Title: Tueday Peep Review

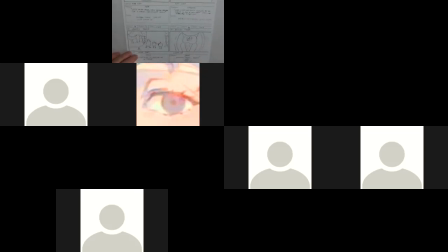[86:44]
But these are the creative decisions we have as storytelling, and sometimes is important of what we don't show and what we do show. So here's the possibility a creative decision is maybe we don't need that shot, especially if we need that time for the rest of the action.
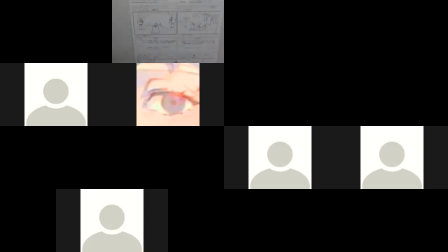[87:02]
Seeing them walking to the woods and then in the woods, do we need it? Does the dialogue in this set us up that when we cut to here, we know where we are, and we're in the woods, we're at a tree, so we're assuming where Hoot is.
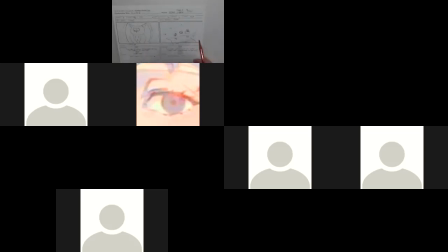[87:16]
So let's go back to here. So now we cut to a perspective shot from Hoot looking down at them. So this is kind of nice. This is a cool kind of shot.
Peep, we were wondering if you knew what was happening with the sky.
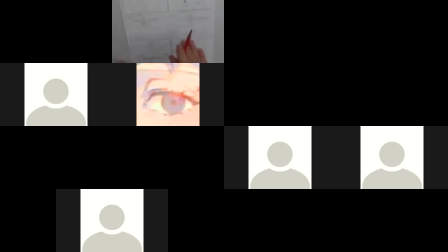[87:32]
Hoot, and Hoot says, huh? And then we take a look here.
Hoot, oh, that's called an eclipse. It's when the moon covers the sun. It's very dangerous to look at it unprotected.
So again,
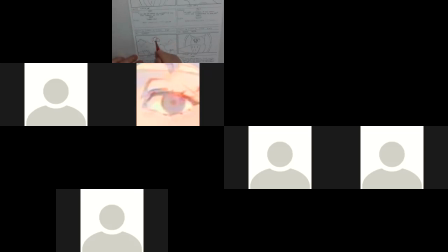[87:47]
just to help visually understand what it is we're looking at there. But I like the trees, the composition of there, really, really nice. Cut back, which this shot 14 is matching up to 11 really quite nicely.
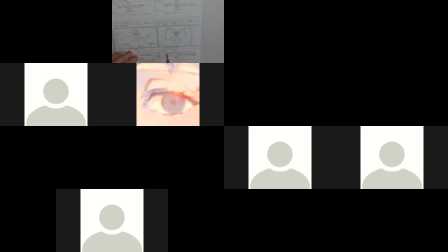[88:04] And Hoot, if you do wish to view it, I believe you saw an object that you may allow you to look up safely on one of my flights by the dumping area.
And the rest of them all say, thanks, Hoot. Okay.
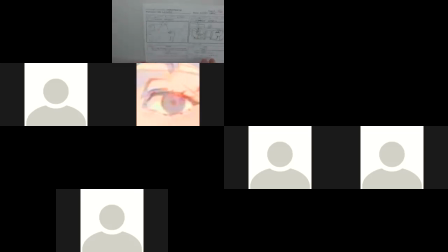[88:24]
Here we are. This is 5 of 6. And now they're scene 15. They're at the dump and they're looking around.
Narrator, Peep, Chirp, and Quack travel to the dumping ground to look for the object Hoot mentioned.
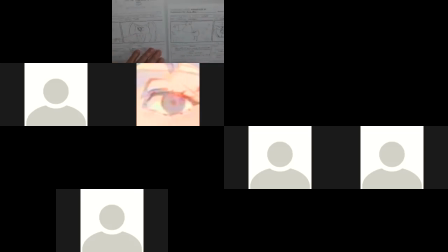[88:43]
So this is a nice way of getting a transition. So obviously this is later and they're at the dump that was referred to here, but it's also nice to come back to the narrator and let the narrator fill in that gap between these scenes that they got to where Hoot is.
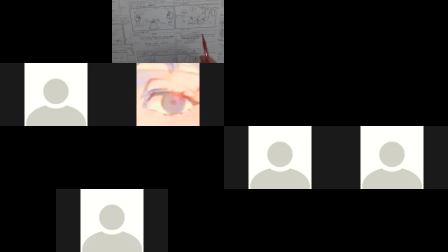[89:01]
Almost kind of what could have happened here. We do have the narrator speaking here, which helps, but yeah, I'm not even sure if you need all of that from here to here might have worked from that dialogue.
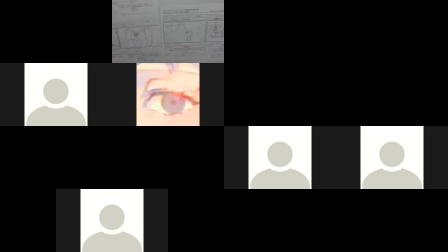[89:16]
But anyways, a nice use of the narrator here to hook up from the last scene to this one. Now we do have a bit of a jump here of because here we had
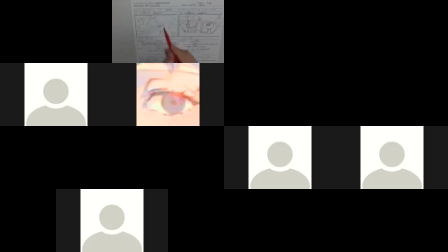[89:31]
Peep, and this is where it gets confusing, is that we have Peep in the dump, and all of a sudden here's Peep behind glasses. That's a bit of a jump of how that happened. I could see, now let's see, Peep, what is it?
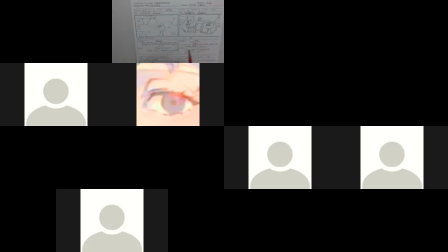[89:44] I'm not sure, but everything's darker through them. It looks like it's starting.